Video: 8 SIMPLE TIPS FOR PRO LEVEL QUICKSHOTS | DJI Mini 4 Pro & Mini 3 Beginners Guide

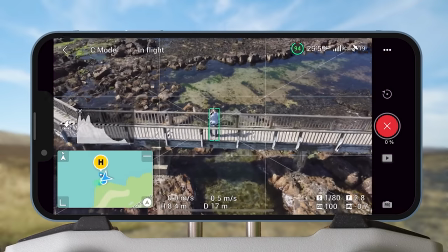0s
Hey guys, you might think quick shots are for beginners, but they allow anyone to do awesome drone moves and get epic videos.
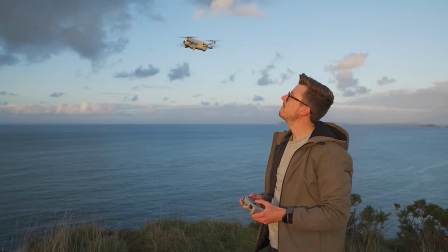8s
They also come in really handy if you're recording yourself doing activities such as hiking, exploring, or just want to show yourself in a cool landscape.
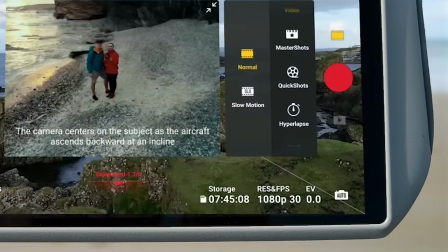17s
But there are a few things you need to be aware of that might mean you don't get the best video possible when using this mode.
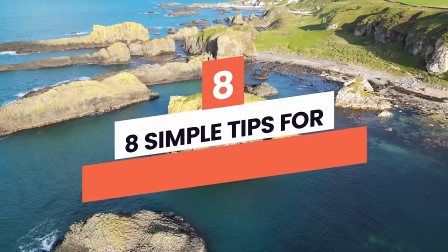25s
Let's look at eight simple tips for pro level quick shots that will help you get the best possible clips and set your videos apart from everybody else. Let's jump right in. Let's first take a look at what each quick shot mode does along with an example.
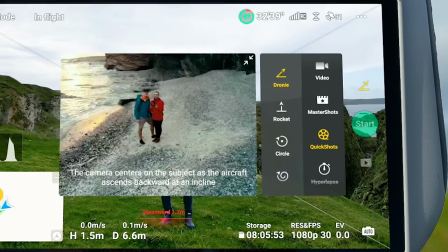41s
In the quick shot menu the first you will see is the droney. The droney is one of the most used quick shot modes and for good reason.
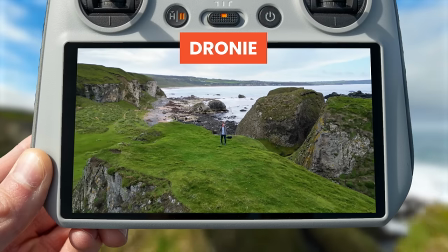50s
It's great for starting up close to your subject and then once started the drone will fly backwards and upwards to reveal your surroundings.
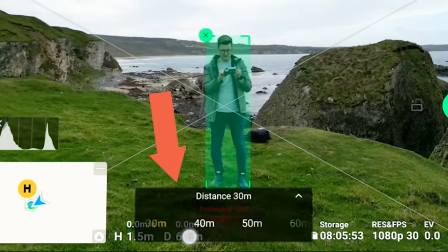58s
And when using this mode you can set a height limit that the drone will rise up to.
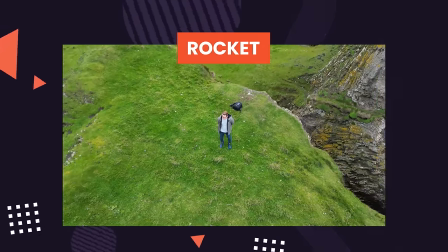62s
Rocket mode is where the drone flies straight up into the air and at the same time gimbals the camera downward facing your subject.
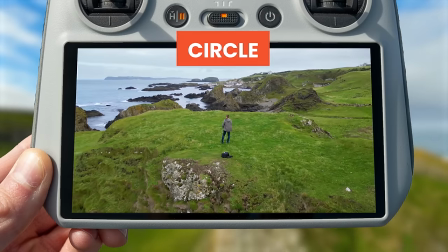70s
Next up is the circle mode. In this mode the drone will circle around your subject much like an orbit.
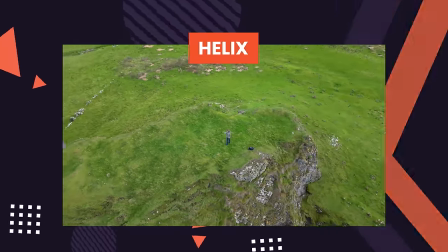77s
If you select the helix mode the drone will fly upwards and away from your subject as it spirals around.
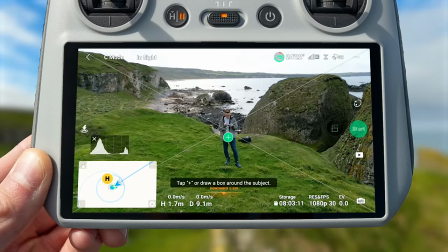83s
Another cool quick shot mode is the boomerang. In this mode the drone flies an oval path around the subject you have selected.
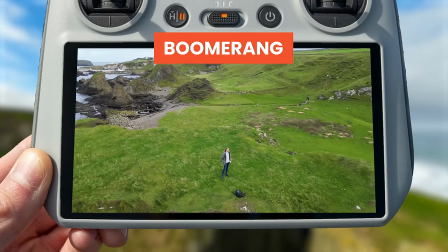91s
The drone will start close to the subject, it will get further away as it does the oval before returning back to the subject much like a boomerang.
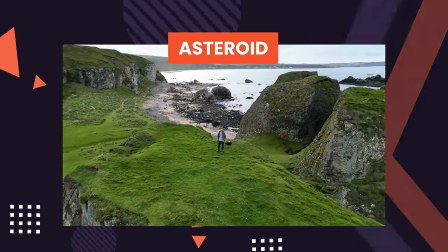99s
Lastly the asteroid quick shot is similar to the rocket which flies straight up and away but this
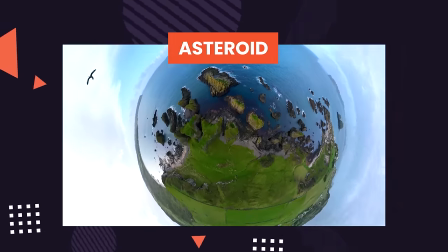105s
time the asteroid finishes with a stitched view of your surroundings that shows in a 3D effect globe. Okay now that we know what each quick shot mode does let's look at some simple
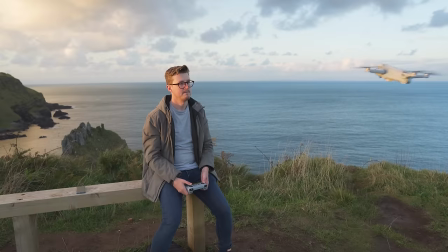117s
tips to take them to another level and help you get epic looking footage.
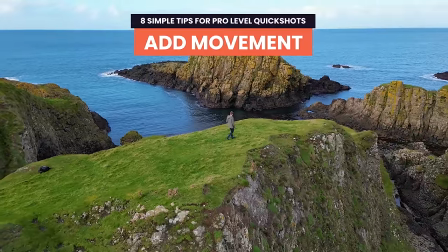123s
When using a quick shot, did you know that if you move the drone will actually track you?
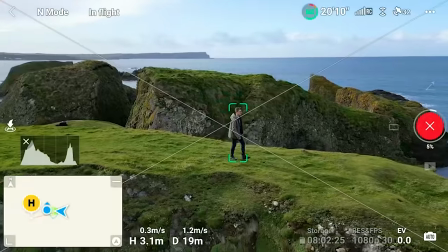129s
This means that you can add movement into your clips and make them much more dynamic and exciting.
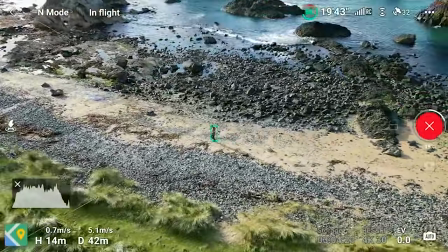135s
And again, this is super useful if you're out recording by yourself. Let's take a look at a few examples.
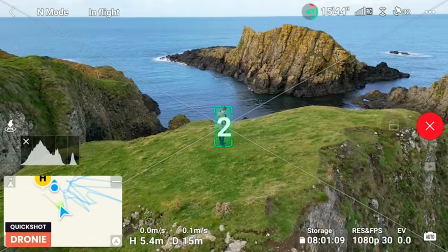141s
In this first one, we have selected the droney quick shot mode, but then after hitting go, instead of standing still I walk towards this cliff edge.
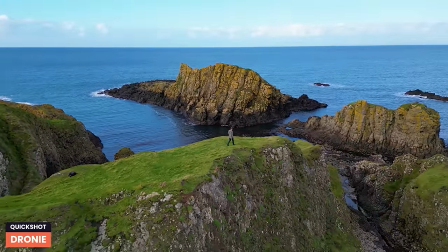150s
The drone tracks this move while doing the droney to slowly reveal our surroundings as I walk creating this awesome clip.
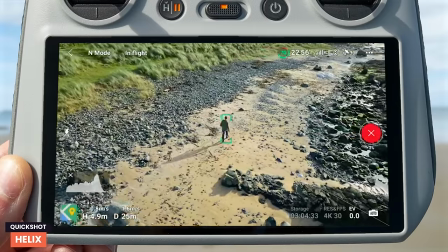158s
In this next example we are using the helix move and the drone is both circling and ascending while at the same time tracking my movement
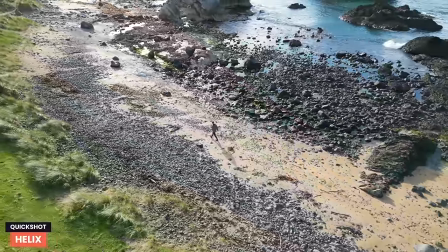166s
to create another awesome video that works great for starting as a close-up before showcasing your surroundings in an epic way. When doing quick shots that fly high, such as the droney or rocket, you may notice that around halfway through the move,
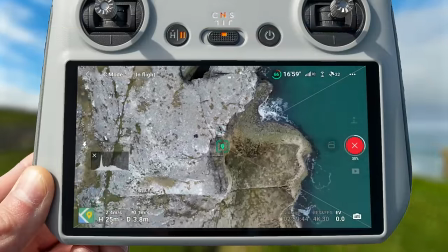182s
the drone does a small bump that can sometimes mean the video is not smooth from start to finish.
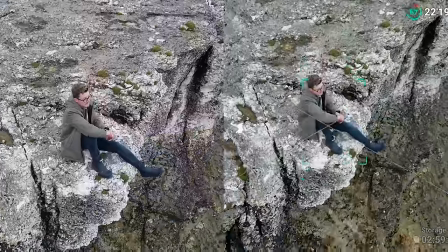188s
The reason this happens is because as the drone gets high,
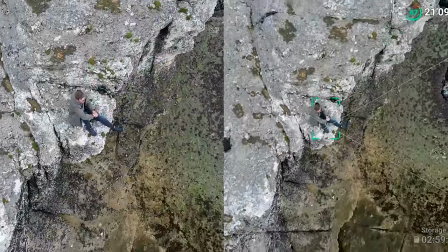192s
it loses the tracking of the subject, such as yourself, and instead changes to a location marker.
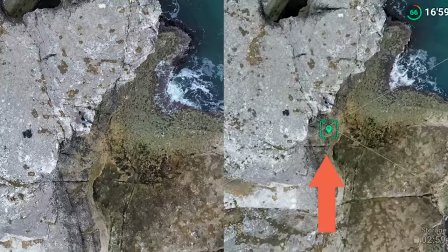197s
And you can see this happening on the screen here. This doesn't happen all the time but is more likely to happen the higher the drone gets
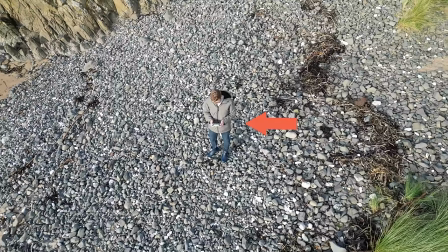204s
and if you're wearing similar coloured clothes to your location and don't stand out as much.
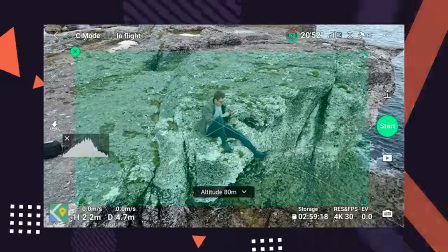209s
A way I have found to prevent this is instead of drawing a small box around your subject, draw a very large box across most of the screen.
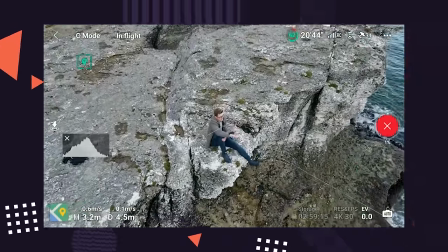217s
Then hit go. The drone will switch again to a location marker but this time it does it within the first few seconds meaning you
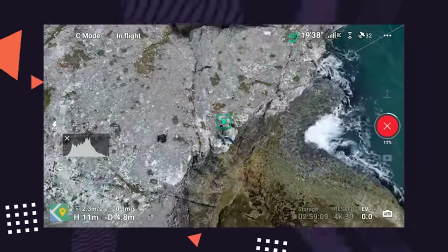224s
can trim that part out in your video editor and have a nice smooth movement for the rest of the clip.
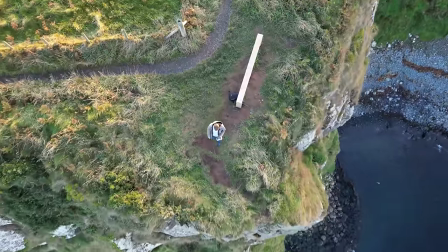230s
You can also use this quirk to your advantage. As the drone does a rocket quick shot and is tracking you, if you move the drone will follow you.
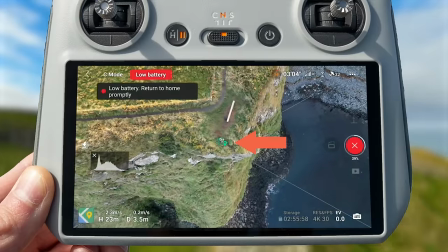239s
But once it changes to a location marker you can actually walk out of frame and the drone will stay in place
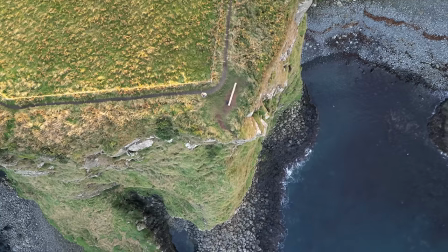244s
creating this really awesome shot that could be a great ending to a sequence. Now before we take a look at the next clip to help you get pro level quick shots I just wanted to say a big thanks to today's video sponsor which is Wirestock.
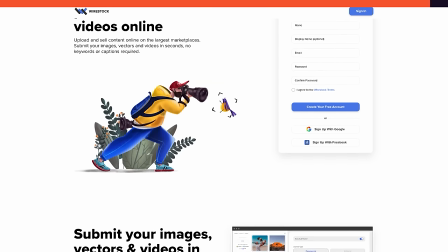259s
Wirestock is a tool that helps you take the clips you capture with the DJI Mini 3 Pro or any
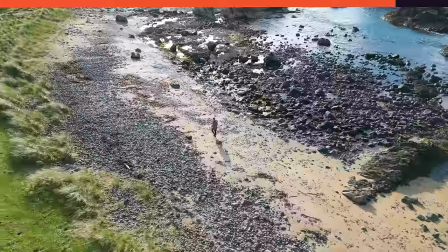264s
other drone and easily sell them as stock to potentially make a little bit of side income.
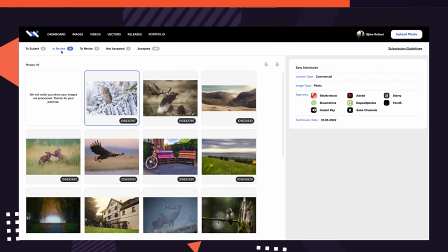269s
It's as simple as uploading the drone clips you have captured to their website and they distribute it to all the major stock marketplaces to
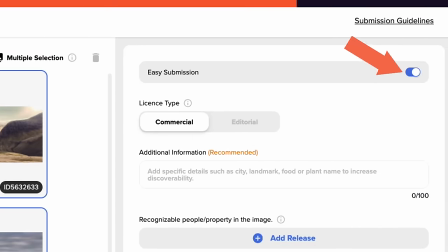277s
make things even easier you can use easy submission and they will go through and add all the metadata to each clip for you. This is great because it means you can focus on getting awesome footage, edit it, upload it, and let Wirestock handle the rest. The best thing about Wirestock though is that you don't need multiple accounts on all the stock marketplace websites.
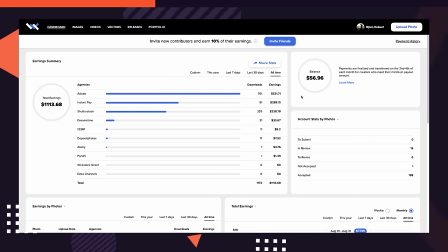300s
You only have one account and one dashboard to track everything including how
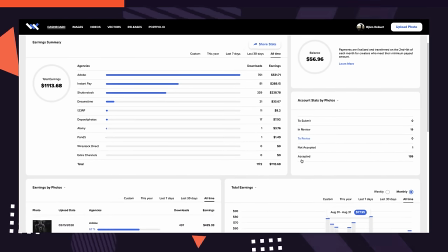304s
many downloads you have had and more importantly the earnings for each clip.
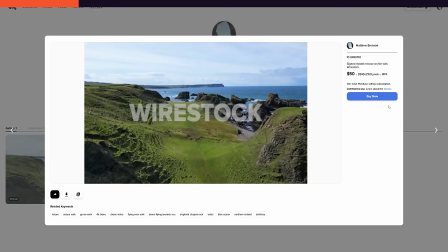309s
Wirestock also automatically creates a portfolio page for you and you can use this to sell your stock directly to potential buyers by sending them the link. So if you want to try selling your DJI Mini 3 Pro footage as stock then head to the link in the description where you can get started right now.
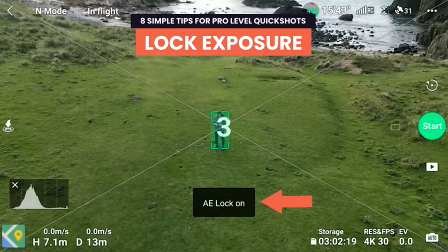326s
Lock Exposure. As the drone does a quick shot move it will go from light areas
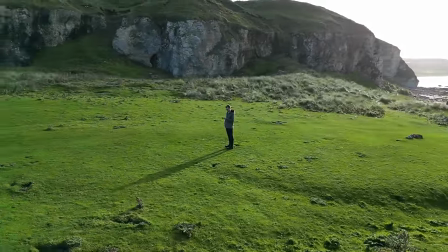332s
to dark areas or from facing the horizon to pointing straight down
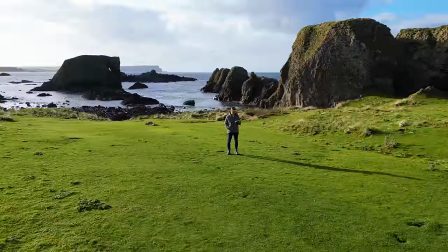336s
and And if you're using auto mode this will mean that the exposure is constantly changing and these exposure shifts can be very noticeable and not look very good.
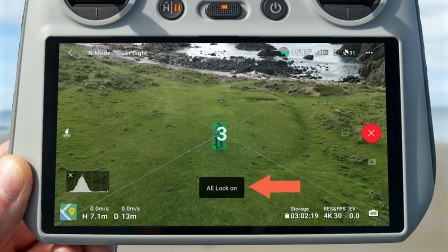345s
Luckily there is a really simple step to stop this happening and that is locking the exposure.
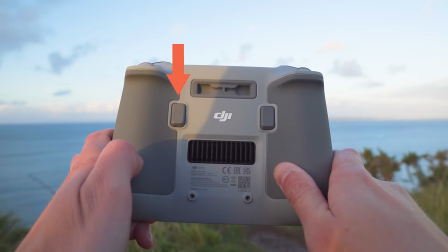351s
To do this just tap the C2 function button on the back of the controller if you're using the DJI RC that's the one with the screen or
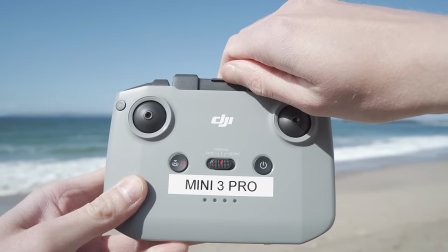360s
the FN button on the top left of the RCN1 controller until you see a prompt saying AE lock on.
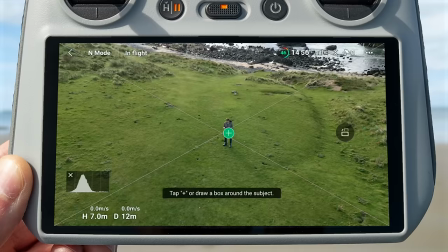367s
If you don't have the function button set to lock exposure you can do this by going to settings control
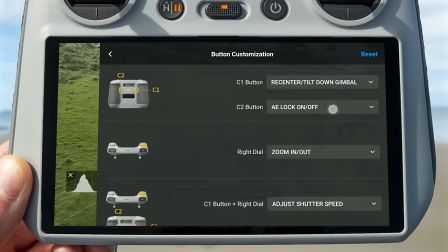373s
and then scroll down to button customization then select the C2 button and choose AE lock.
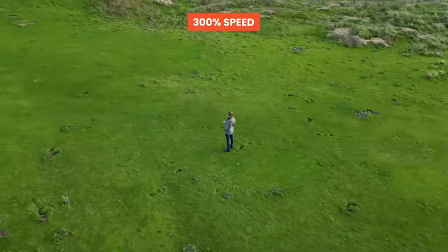380s
Once you have all exposure locked the exposure will no longer change during a quick shot move and this will make your clip look much more professional.
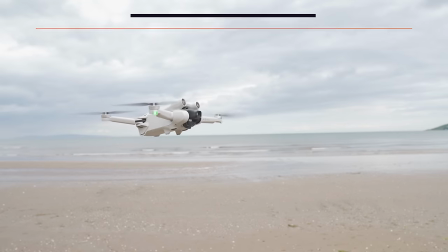388s
Now, another really important thing to remember is that the DJI Mini 3 Pro does not have sideways facing sensors.
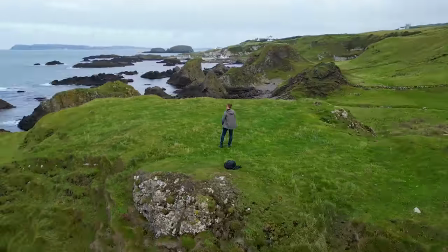396s
So if you're doing a quick shot such as the circle or helix, you need to be careful that there are no obstacles the drone could potentially hit. If at any time you think the drone is potentially heading towards an obstacle,
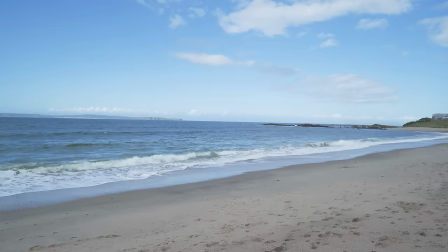409s
simply press the pause button on the controller and the drone will instantly stop the quick shot and hover in place.
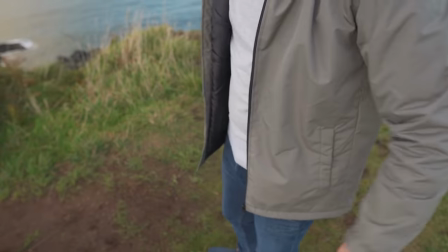416s
This is super useful to know. as it means if you're hiding the controller behind your back as you don't want it in the video,
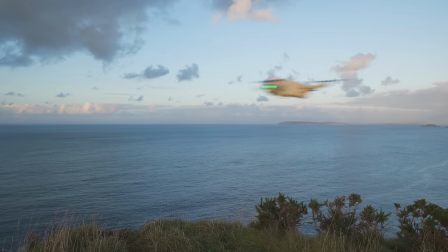423s
you can have your finger on that button at all times and simply press it if you want the drone to stop at any time.
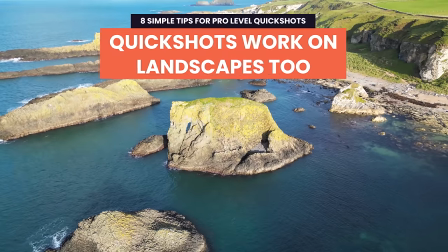430s
Another tip that will help you find more ways to use quick shots more often
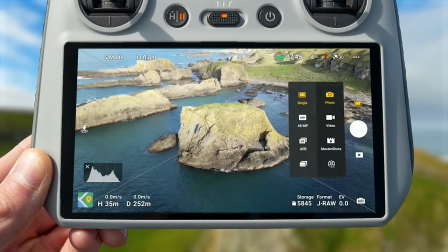435s
and that you might not know about is that quick shots can work for more than just people.
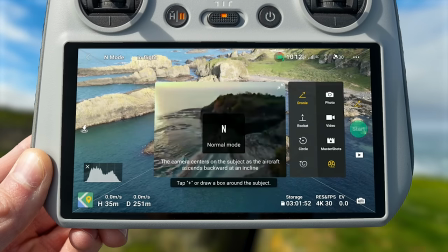440s
Line your drone up facing the point of interest, in this case this rock formation, select the mode you want to use and we're going to use the droney.
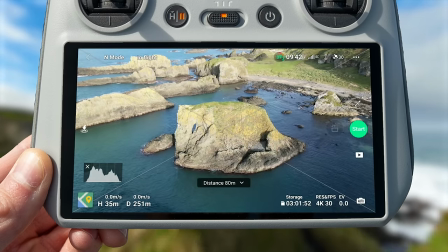449s
Draw a box around the subject and hit go.
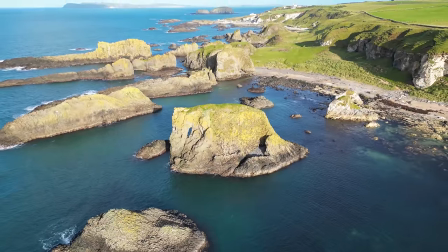452s
As you can see the drone locks on to the rock formation slowly flying back to show more of the landscape it sets in creating this epic clip.
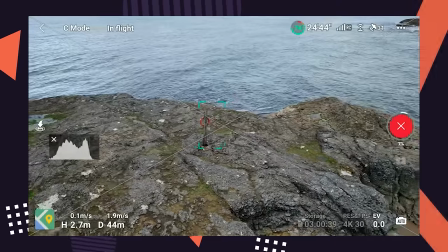460s
Here is another example using the circle mode to capture a beautiful orbit of this orange safety ring
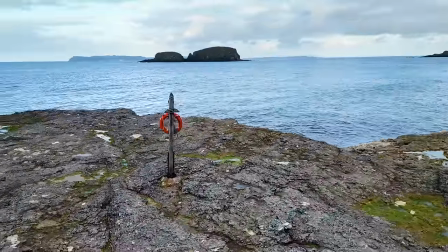466s
and the best part is you don't need to make any inputs on the controller to pull off these awesome moves.
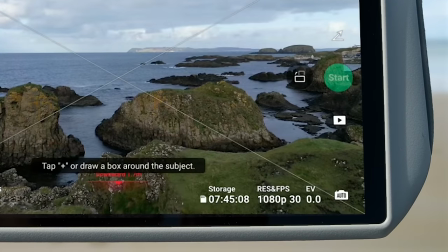473s
Check resolution. Now here is a top tip that will prevent you going out capturing lots of clips with your drone and then coming home and realizing they're all in the wrong resolution.
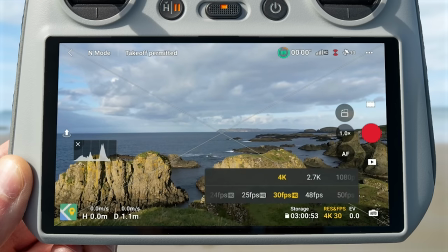485s
Normally you would select the video resolution by pressing the resolution and FPS icon on the bottom right of the controller and selecting a resolution.